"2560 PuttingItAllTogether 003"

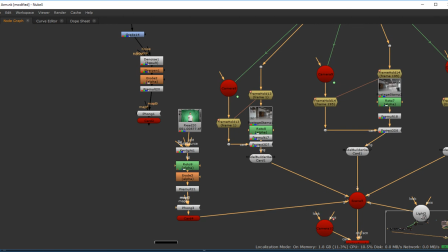70:23 Don't die on me. This. Scoot that up. And then, yes, we'll connect all of these over here.
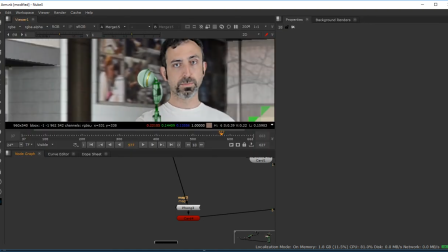70:39 And now I look a bit crisper.
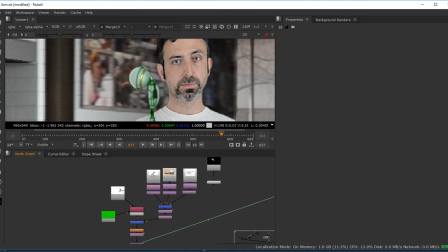70:41 I may want to soften some of that too, so I may say, okay, well, I'm going to go into where my arm is coming in, which is not there, it's further down. Right there. And I may want to add, like, let's say a defocus or a blur or something on here.
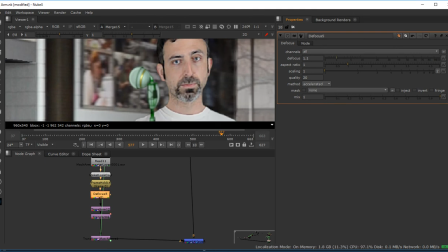71:02 It's too much. Yeah, maybe something like that, just like 1 pixel.
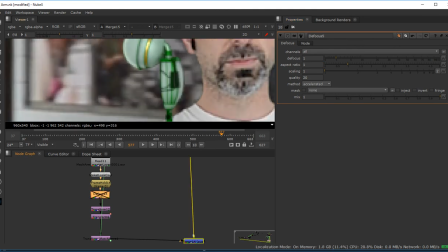71:09 That seems to be, yeah, 1 pixel is not enough. 2 pixels.
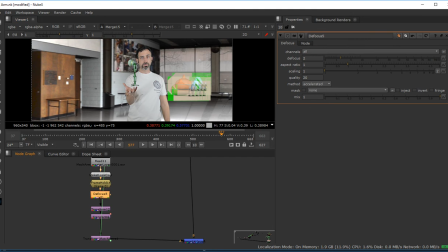71:19 Yeah, 2 pixels seems good. That looks maybe a little bit too crisp.
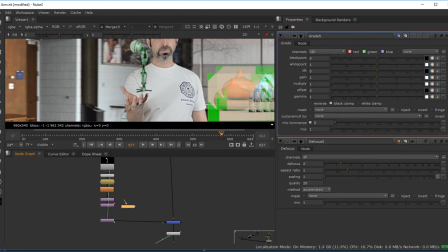71:29 Okay. I may want to also adjust colors. So maybe I want to adjust the color of my arm here. I don't like the way that looks. I'll pull some of the green out of it and make it more blue.
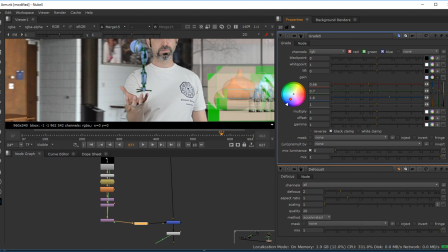71:46 Take some of the red out as well. Okay, so maybe I want to do that.
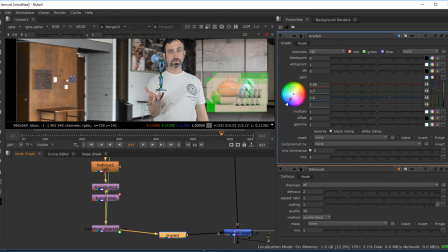71:51 I don't know, I have 2 of those. I'm probably viewing the wrong area. I may want to adjust my background.
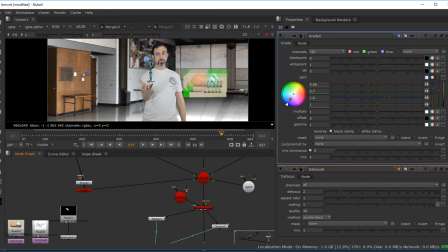71:56 I may want to adjust the light. I may want to adjust a million different things. Some things I can't adjust at this point.
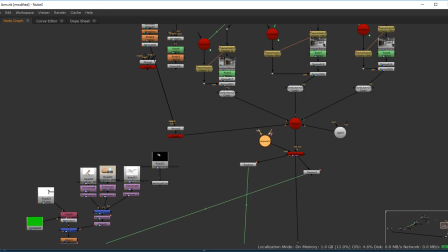72:03 My original camera that I animated to go from left to right, if I screw with that, I've messed up all the tracking that I just did and I have to retrack, so I wouldn't want to mess with that.
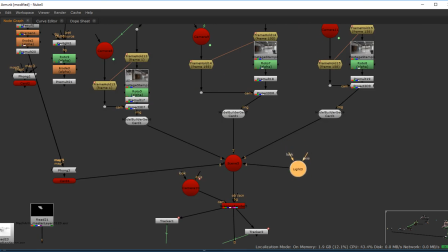72:12 But if I come up here and I want to adjust the brightness of the light that I'm using to light my scene, totally fine to do it.
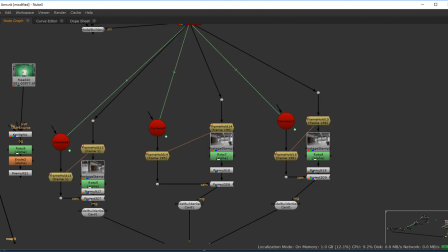72:18 If I want to adjust any of the projections that are there, I can adjust any of the projections. I could add more projections.
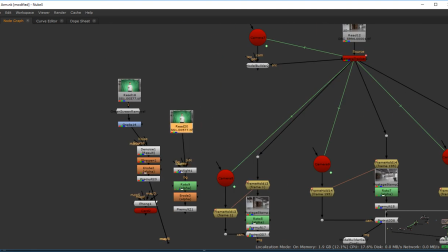72:25 I could adjust the rotos, whatever. I could adjust what my video looks like as far as coloring goes.
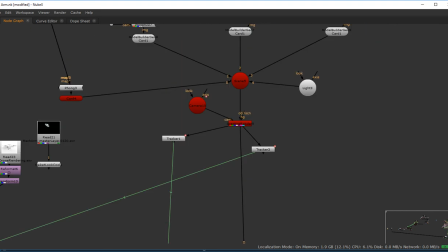72:32 I could add a color correction to the entire scene if I want to.
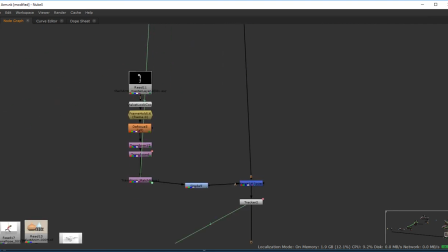72:38 Let's not do that one. Let's go to the very, very end, which is right here.
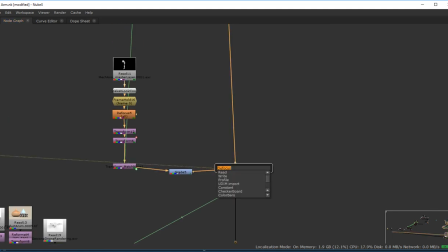72:46 I'll just go right here, I guess. Come on.
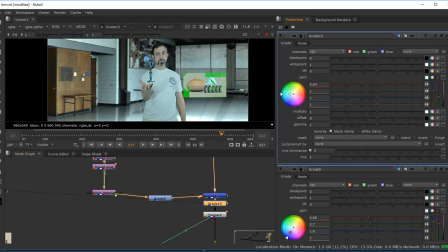72:54 And maybe I want to add just a tint to everything. And by doing a tint to everything, you'll find that stuff feels like it belongs a little bit better because everything is already tinted the same thing. So if everything's tinted blue, this is a bit extreme,
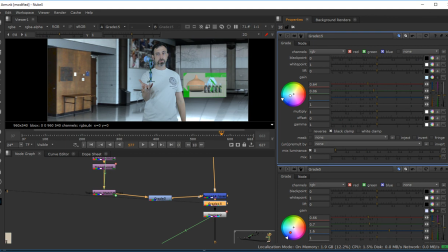73:10 but if everything's tinted blue, you'll feel like, okay, they belong together because everything's tinted the same color. You may also want to add a noise at the end of it. Not that noise. Oops, that's the wrong one. You may want to add grain at the end of it. That's the one I wanted. Okay?
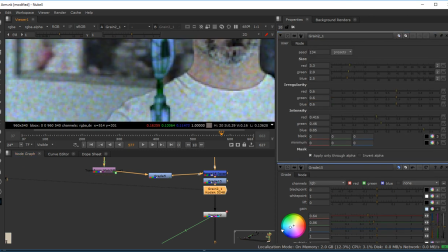73:26 Because again, if things have the same grain in all the stuff, I'm going to turn the alpha off here.
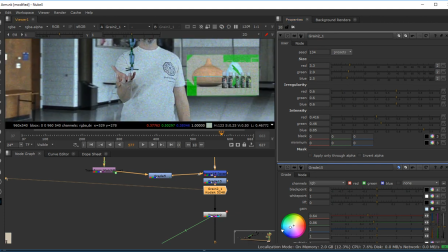73:31 Then again, it'll feel like they're together. Now this is horrible grain. The default usually is. You want to shrink the size of stuff. Something like that might work. And then let's take the intensities down. Blue is usually the most intense. So I'm just going to double the blue.
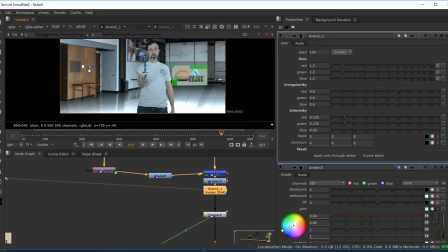73:56 Okay, so that's looking pretty good there, like that. I may want to add a vignette. I don't have that app on here. Roto.
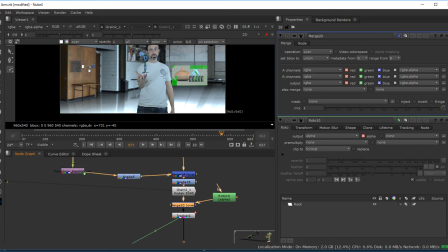74:08 So I'm just going to merge a roto into this and make a constant. There we go.
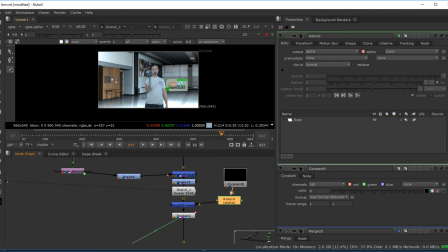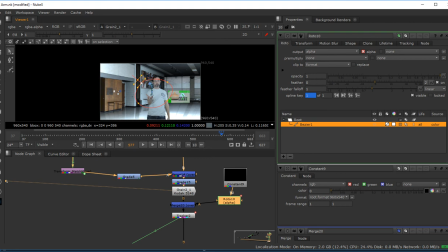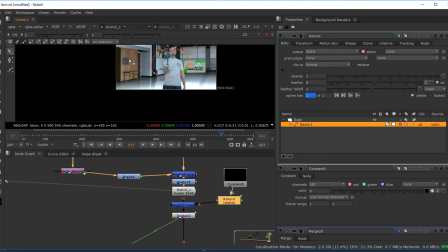74:29 And notice how I'm not removing the noise at the end of this.